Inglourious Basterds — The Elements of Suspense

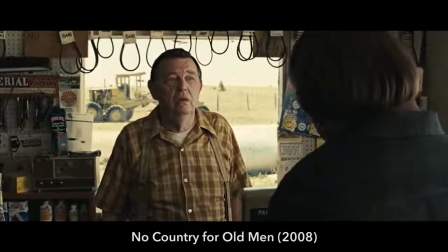4:09 But when a coin flip decides if someone will live or die, call it.
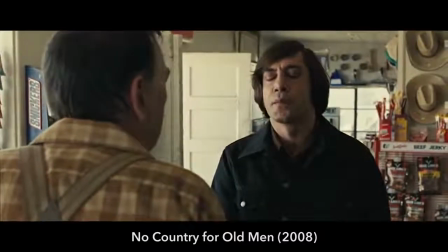4:16 There can be a lot of suspense.
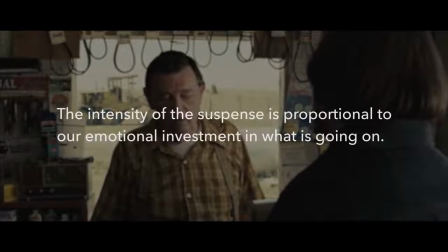4:18 This is because the intensity of the suspense is proportional to our emotional investment in what's going on. And this is where the creativity of Tarantino and the character of Colonel Hans Landa come into play.
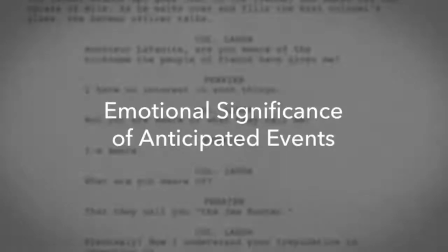4:32 Tarantino uses his dialogue to increase the emotional significance of anticipated events. As I mentioned in my video about The Social Network, Aaron Sorkin uses his dialogue to mask exposition, and Tarantino does the same thing. Part of my plan, my method, is to bury it in so much minutia about nothing that you don't realize you're being told an important plot point until it becomes important.
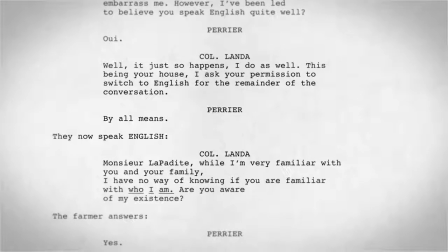4:58 When there is obvious exposition, it's doing two things at once.
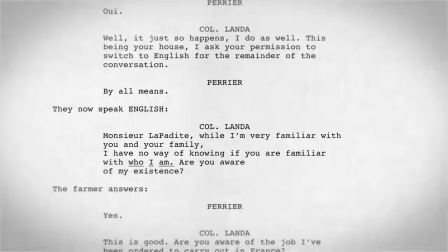5:02 Like when Londa literally asks the farmer, Perrier Lapetite, to tell him about himself.
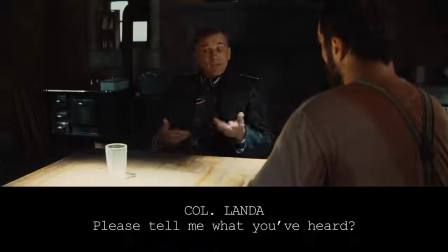5:07 Please tell me what you've heard.
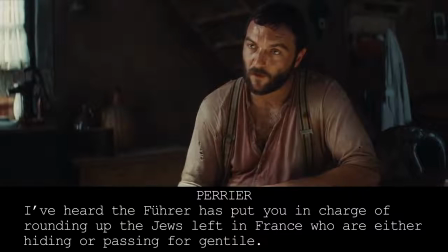5:10 I've heard that the Führer has put you in charge of rounding up the Jews left in France, who are either hiding or passing for Gentile.
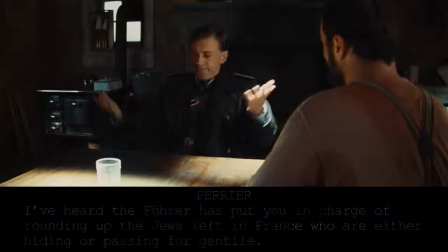5:19 These lines aren't just about exposition.
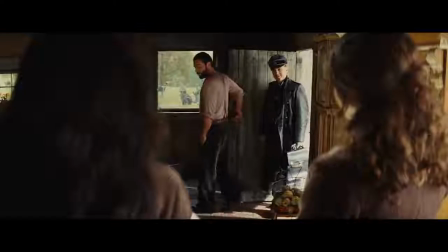5:22 They're about Londa subtly flexing his power, and the way he does it, through the guise of politeness,
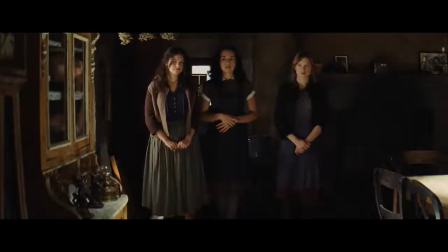5:28 helps evoke strong emotional reactions from the audience and increase tension.
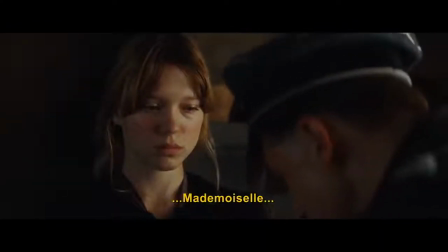5:33 Londa begins by complimenting the attractiveness of Lapetite's family.
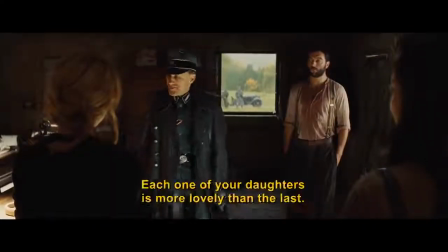5:37 Monsieur Lapetite, vos filles sont toutes plus jolies les unes que les autres.
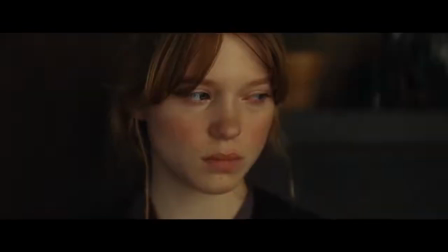5:44 Merci.
Then, he requests milk instead of wine.
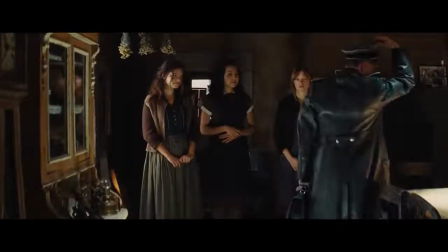5:48 This is an innocent enough request, except for the way he grabs the daughter's hand as she's getting the wine.
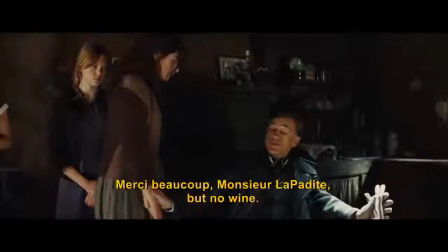5:53 Mais non, merci beaucoup, Monsieur Lapetite, pas de vin.
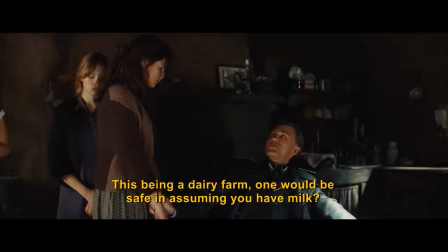5:57 Puisque nous sommes sur une exploitation laitière, je suppose sans risque de me tromper que vous avez du lait? Oui. Alors, je préfère du lait. Très bien.
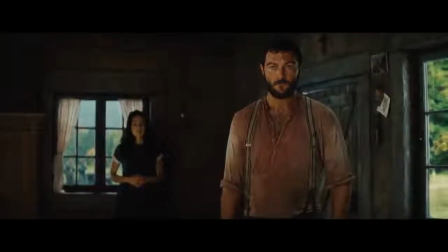6:06 Londa noting how attractive he finds the daughters, combined with his grabbing of one of them, creates a very uncomfortable feeling.
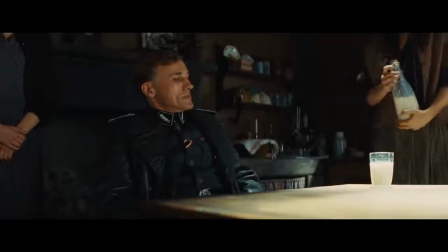6:13 A kind of implied threat delivered with a smile.
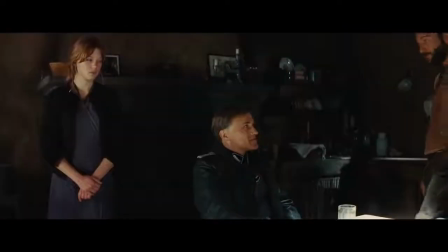6:17 This aspect of Londa enhances yet another element of suspense: uncertainty. Everything Londa does, he is a detective. That's first and foremost where he's coming from. He's a detective. And everything he does is some version of an interrogation, and every piece of interrogation is a piece of theater or a mind game with the participant.
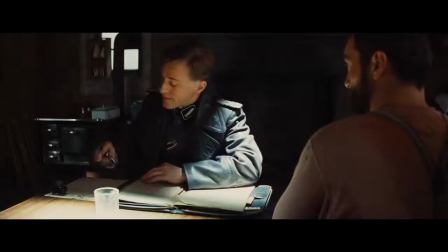6:40 Colonel Londa plays mind games with Lapetite throughout the scene. They are often tiny things, like requesting permission.
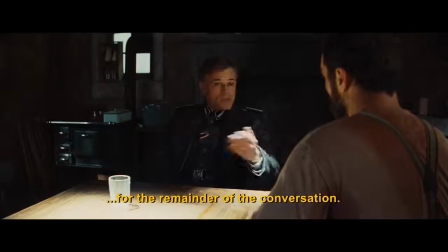6:48 Je vous demande la permission de passer à l'anglais pour le reste de la conversation. Certainement.
He's acting as if Lapetite has the power, but they both know that Londa is an SS colonel with soldiers outside,
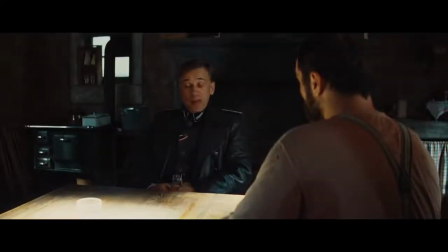7:00 who he could order to kill Lapetite and his family if he so chose. So by behaving as if Lapetite has any control...
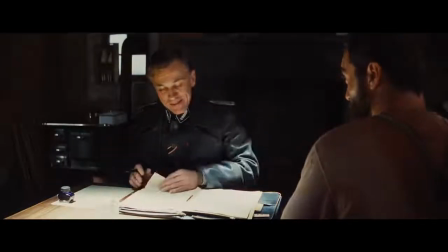7:08 Oh, please, Monsieur Lapetite, this is your house. Make yourself comfortable.
Londa is really just reminding him of how little control he has.
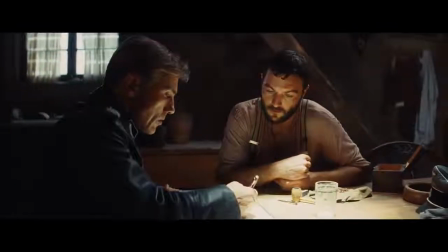7:16 These mind games increase uncertainty, and thus increase the tension. But the uncertainty doesn't come just from Londa's character.
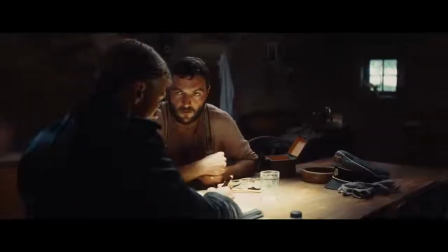7:24 It also comes from the lack of information given to the audience.
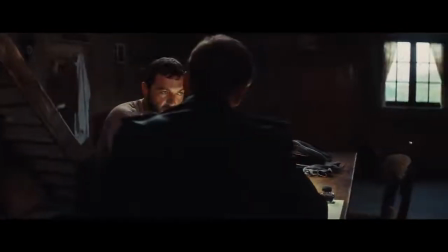7:28 So now I want to talk about the moment halfway through the scene that changes the context of the entire conversation. Alfred Hitchcock, the master of suspense, once offered the following example. He said to imagine there are a couple people sitting around a table. Talking about baseball, whatever you like. 5 minutes of it, very dull. Suddenly, a bomb goes off. According to Hitchcock, this provides the audience with only 5 or 10 seconds of shock. But Now take the same scene and tell the audience there is a bomb under that table and will go off in 5 minutes. when you tell the audience that there is a bomb under the table,
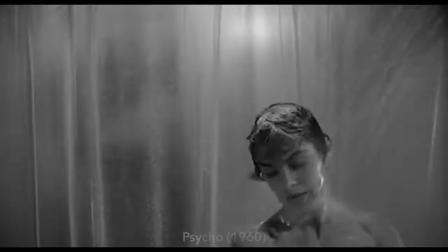8:16 suddenly it becomes an emotional experience.